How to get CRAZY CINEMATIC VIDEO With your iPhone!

So if I were to do that on a camera like this, then I probably could get away with it because it's got a good highlight roll off, there's a good solid amount of detail in the highlights, but with this it's a small sensor, there's not a great highlight roll off, so underexpose, then bring it back up for the maximum amount of dynamic range. Something other people also suggest is sort of like a fake log profile. Never do this. I'm a big advocate for not shooting log if you don't need to, especially if you're shooting on 8-bit color. I only ever shoot log in 10-bit, because if you shoot in 8-bit, you get a plethora of problems that are just really difficult to deal with. It doesn't give you more dynamic range because it's not a real log gamut. It doesn't make your footage look more cinematic. It just makes it much harder in post, and it will completely ruin your skin tones. So overall, underexpose your image and bring it back up slightly if you can't nail your exposure, and never shoot log on your iPhone. Finally, we have low light. Now, this is actually one of my favorite things to shoot. I really love going out at night and just filming some incredible footage. There's just something special about shooting in low light. I really love it. But on something like this, it's kind of difficult. This is again due to the small sensor. It's kind of difficult to get good low light on phones. But what I suggest doing is actually lean into that darkness.
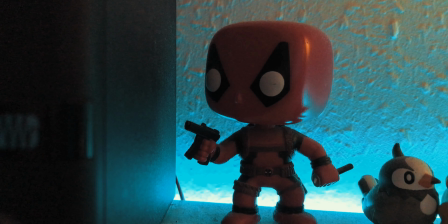(5:14)
If you're trying to expose something dark as if it were a lit up object, so you tap on it, you drag up your exposure, that will look horrendous. These sensors aren't made to be doing that. They're not designed for that type of heavy lifting.
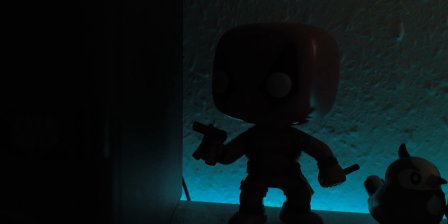(5:26)
But if you lean into the darkness, so you expose for the light, then it can look really cool. I mean, everybody likes a bit of street light bokeh, and you can definitely get away with using your iPhone for some street light bokeh, just not extreme shooting in low light. So you're trying to film the northern lights, doing it on something like this would be practically impossible. And I know it's been said a million times, but shooting in good light really is the key to making your footage look easily cinematic. I suggest either shooting on an overcast day, in the shadows, or using some artificial light. Like for instance, I'm currently using this Godox SL60W. I turn that off and there we go. That's what it looks like. So yeah, tips for low light: lean into the darkness, don't expose for the shadows when you're shooting in low light, and shoot in good light if you can. Okay, I think we've been talking long enough. Let's take the iPhone and go shoot. And also this camera, because I need this to document.
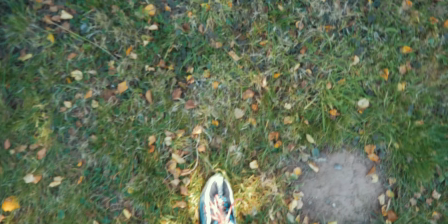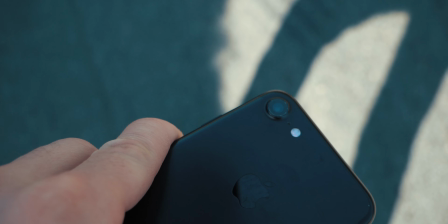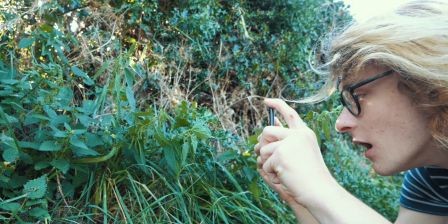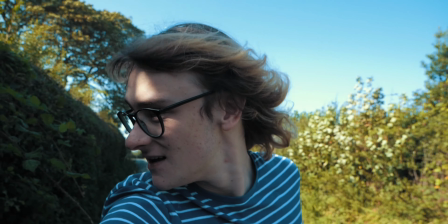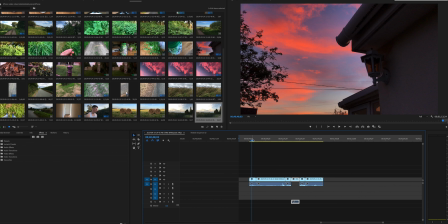(6:53)
Okay, so now moving on to post-production, this is where we're going to be taking our iPhone footage truly to the next level. Okay, so I'm working in Premiere, but it doesn't really matter what you're working in as long as it's got color grading options.
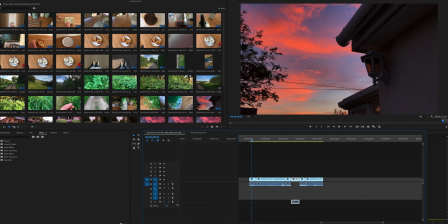(7:05)
And so to start, we're going to head over to the color tab. Now, this is a gorgeous sunset that happened a couple of weeks back. Okay, so as we can see, this is a nighttime shot. Specifically, well, it's a sunset shot. So what are we going to do with the shadows? We're not going to boost them because there's just going to be way too much noise. I'm not clicking on the right clip. We're not going to boost the shadows because I'm going to show you what's going to happen. Hopefully YouTube doesn't destroy it.
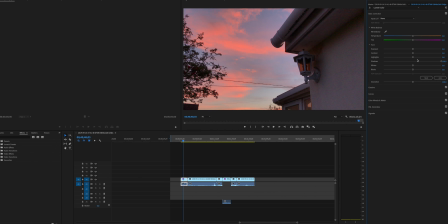(7:27)
See all this crazy noise in the shadows? No, what we're going to do is we're going to lean into that darkness. So we're going to drag it down, then we're going to go into the creative and add some faded film.
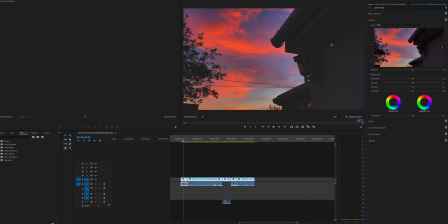(7:38)
And I mean, look at that. That already looks amazing. It's got like a vintage look to it, but most importantly, that noise is gone from the shadows.
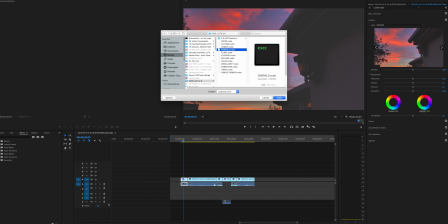(7:45)
Okay, so the next thing we're going to do is we're going to add a LUT. We're going to use this emerald LUT. I got it from Matti Hapoya's Cine LUTs 2-pack.
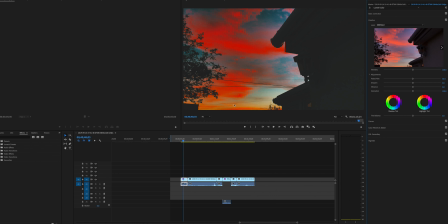(7:51)
Great LUT pack, by the way. Let's just add this on. And that looks ridiculous. We're going to drag it down to about, I'd say 50%. I think that looks really nice. It really brings out the oranges in that gorgeous sunset. Doesn't ruin the image with noise. We are going to desaturate it slightly. It's a little too saturated for my tastes. And there we go. Look at how good that looks.